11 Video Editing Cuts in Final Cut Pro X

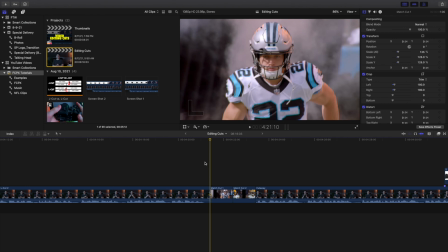The next cut I want to go over is the match cut. So basically what you're just doing is you're matching the actions of each character or 2 different scenes. You're basically matching the character's action into the next scene right here. And again, this isn't the best example, but you basically have Christian McCaffrey running towards the camera, and then you have Davante Adams running towards the camera.
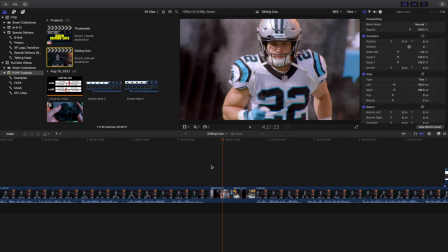So Christian McCaffrey is running towards the camera, then I switch to Davante Adams running towards the camera.
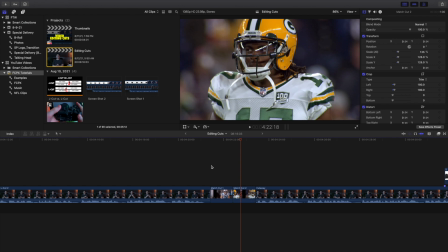So basically the 2 characters are doing the same action. They're both running towards the camera. Now granted, it's not like a perfect match cut, but the idea is you're basically matching the character's action.
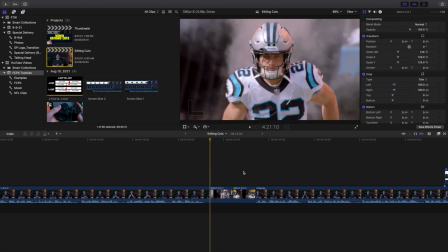So maybe let's say someone's going up for a dunk, then you cut to somebody else also going up for a dunk, pretty much in the same position. You're basically just matching the character's actions, and it can definitely be a really nice seamless cut. It's definitely hard to find clips to create a good match cut, so hence why it was hard for me to find a good match cut.
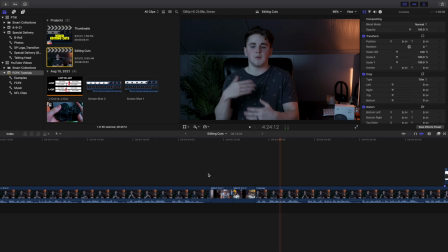But I just want to go over and kind of show you a relative idea of how to create the cut. The next cut I want to go over is the cutaway, and basically the cutaway is just b-roll. So you can see right here, I'm just talking about the camera right here, and now I show a photo of the camera as well as I show a video of the camera.
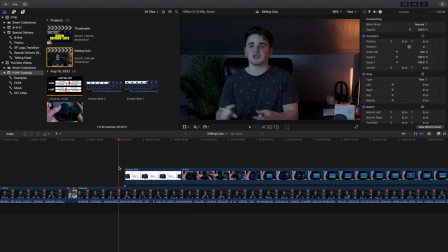So it's basically just b-roll. So let's say maybe you have like from a movie or something, you have some sort of intro scene, and a person's talking about a character or a place or something happened. Rather than just show that character for 2 minutes straight talking about it, it's always a good idea to show b-roll,
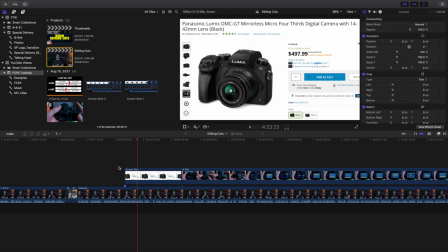to show what that person's talking about, because it's great for someone, sit in front of the camera and speak for 5 minutes about a camera, but it makes a lot more sense too if you also show the camera. So a cutaway is basically called b-roll.
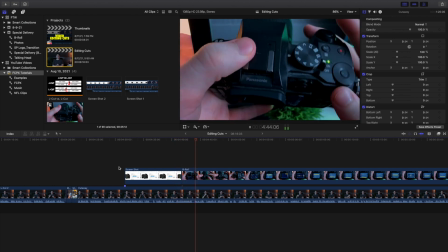You're basically just overlaying, you're just putting overlays of what the person is talking about.
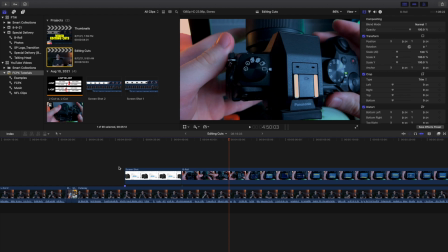So you see it constantly in YouTube videos where if you put overlays, it's much more engaging than just sitting and staring at somebody for 6 minutes straight.
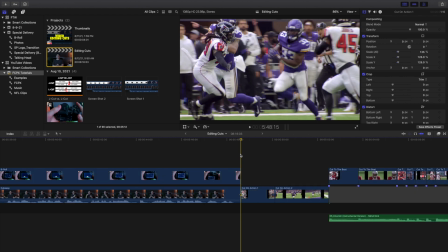The next cut is the cut on action. Now again, this is not the best example of what I'm trying to do, but I tried to find a decent example.
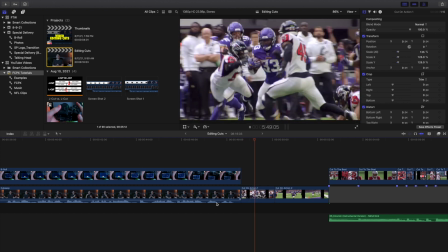So basically all you're doing is, like the cut says, cutting on action right there. So you see, boom, as soon as Dalvin Cook hits Deion Jones,
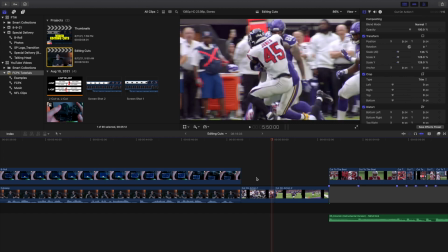so as soon as he hits Deion Jones right here, I then basically just cut to the clip.
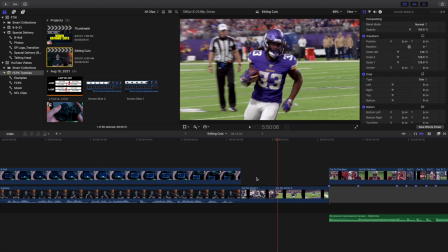So it's basically just cutting on action.
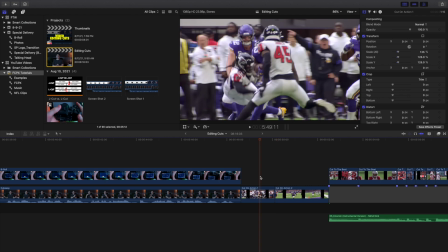So you may, let's say someone punched somebody, somebody hit somebody, someone kicked somebody, so maybe doing like an action sequence, or maybe you're filming like a boxing promo right there.
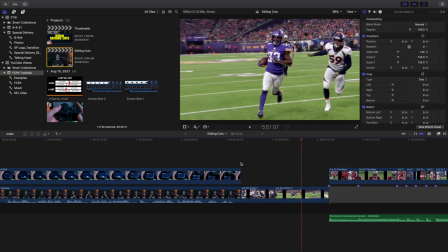So you have like a really cool punch, a really cool kick, and that definitely is pretty obvious cut on action.
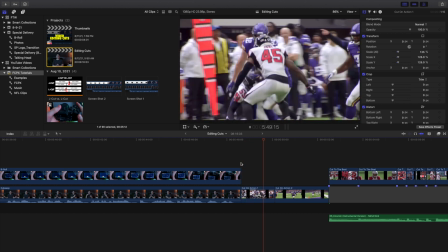But you can even do simple things like someone moves their head or somebody stands up.
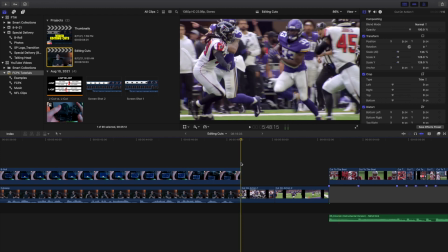Just basically any kind of action, try cutting on it, because it will definitely look a lot more seamless. It might not always look good, but it's always a good idea just to try it. If you have any sort of action, try cutting on a different action, especially if you have different camera scenes, cut on the different action, and I guarantee you at least one of them is going to look good,
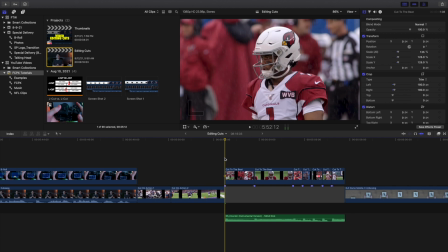if not all of them. The next cut I want to go over is cutting to the beat or cutting to the music. So as you can see right here are the pretty obvious beats right here.
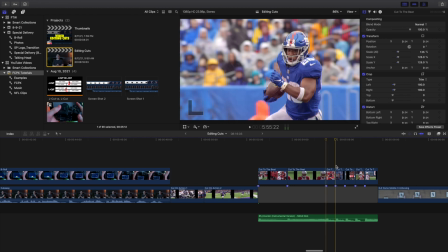So where the bass drops, wherever a pretty obvious beat is, as you can see, I basically just lined up the clips with the beat right here.
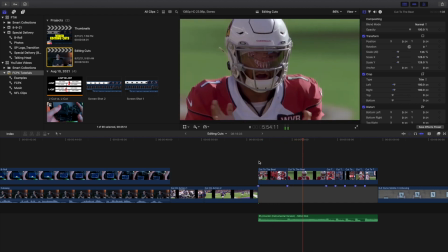So it's simple as that. You basically line up the clips and you basically edit it to the beat right there.
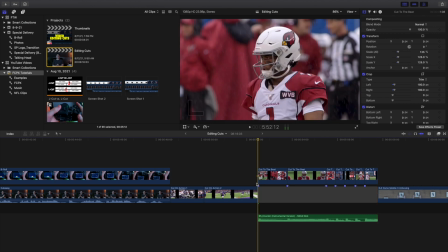Simple as that. All you want to do is you want to just take a gap clip, Option W, go frame by frame, add markers, listen to it over and over again. There's no exact science to figuring out how to actually do this cut. It's basically just something you just have to experiment with. Every song's gonna be different, every beat's gonna be obvious, some beats aren't gonna be obvious, so you basically just mess with it.
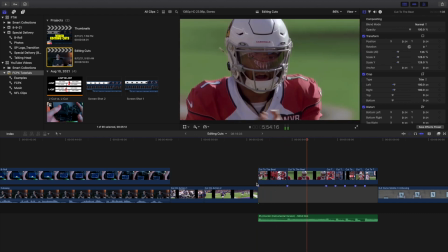It takes a long time, but it's something definitely worth it.
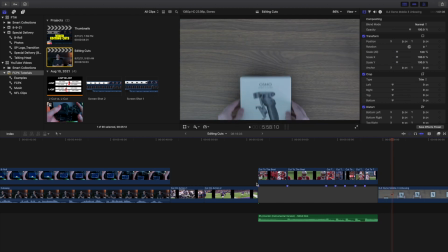If you like a really obvious sequence of beats, it makes a lot more sense to just cut to those beats, because I guarantee you it's going to look a lot more seamless. The next cut I want to go over is what I like to call the quick cut, or kind of like a hybrid of the jump cut. And basically it's the same idea where you're basically speeding up time.
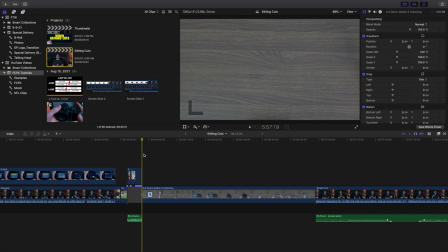Now one instance where I see people using this cut wrong is, let's say someone's doing some sort of action, it takes like 2 minutes. Instead of doing this, they speed up the clip. And to me, I personally think that looks very unprofessional. Speed ramping can be nice, but if you're just speeding up someone walking around, it looks incredibly unprofessional.
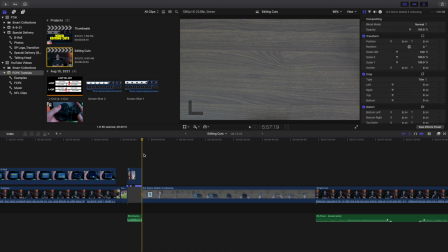So I think using quick cuts is a much better idea.